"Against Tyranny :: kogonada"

There is no indication that his father has ever had a mistress, but this imagined possibility suggests that Aaron no longer views his father innocently.
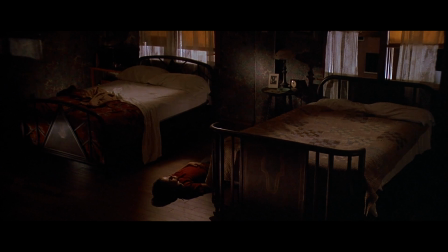In an interview,
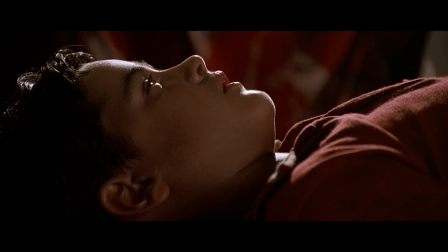Soderbergh has suggested that what saves Aaron in the end is this hallucination and the anger he feels rising up in him against his father,
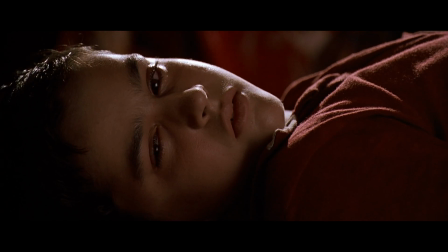which he then expresses by smashing the candles. For Aaron, it becomes a necessary catharsis.
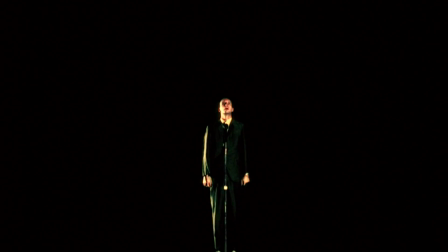We might ask if the hallucination sequence was also cathartic for Soderbergh,
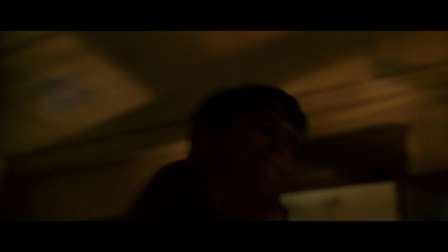offering him both an outlet and strategy to overcome the tyranny of narrative.
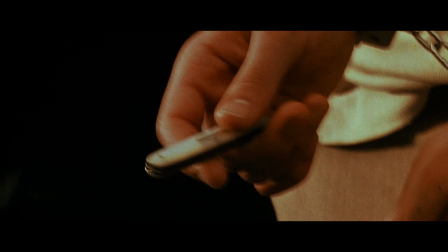The interior space of the mind offers a different kind of logic, and therefore a different kind of possibility for editing.
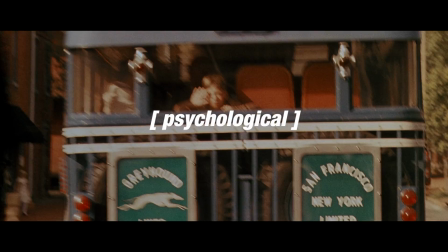It offers the logic of the psyche, the psychological, the psychological, the logic of the psycho.
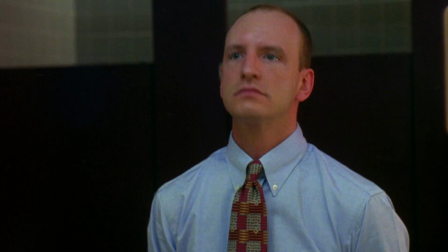This necessary catharsis will lead to the next stage of Soderbergh, where he will produce some of his greatest non-linear works.
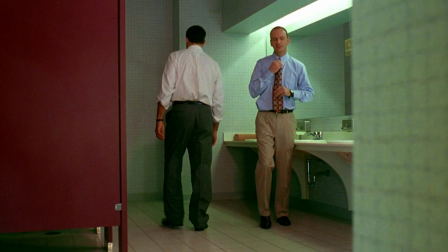Oh, hey, how's it going?
And then later, not good. to a recognition of an industry and a public that still prefers.
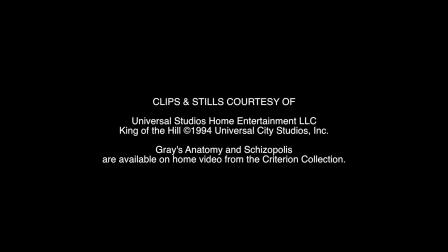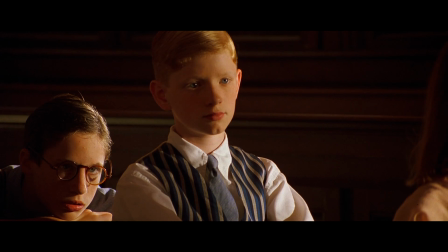Make no mistake, this is no mistake. Nonlinear Billy is no accidental continuity error.
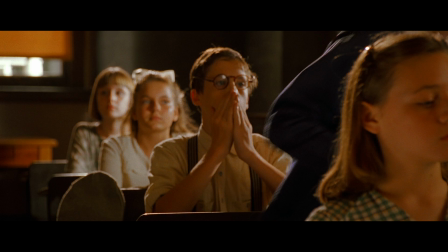His presence is a deliberate choice by Soderbergh, who is both director and editor.
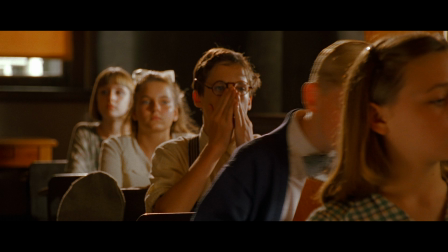One doesn't accidentally reach into another shooting day and use a shot for an earlier sequence.
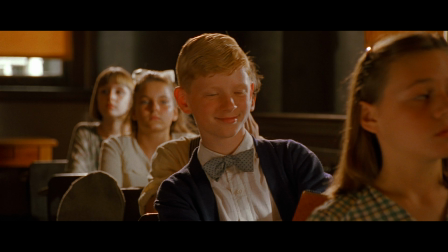I'd like to believe that Soderbergh made this decision because he wanted his first cut to be nonlinear and knew that he could get away with it.
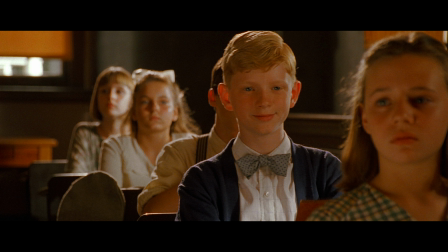But it's also possible that he just wanted a reverse shot of Billy in this opening scene, which he didn't have, and decided to use a shot from another day.
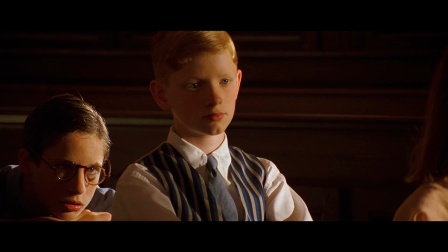In either case, it says something, doesn't it? About the tyranny of narrative, about our predisposition to continuity, about what some have called our change blindness.
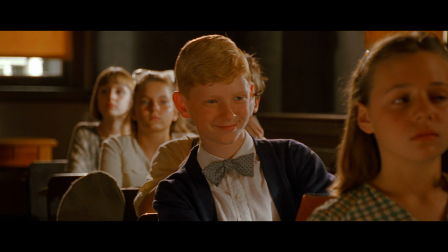Whether this first cut is an act of defiance or simply an act of a savvy filmmaker, it is a recognition of our propensity for the linear.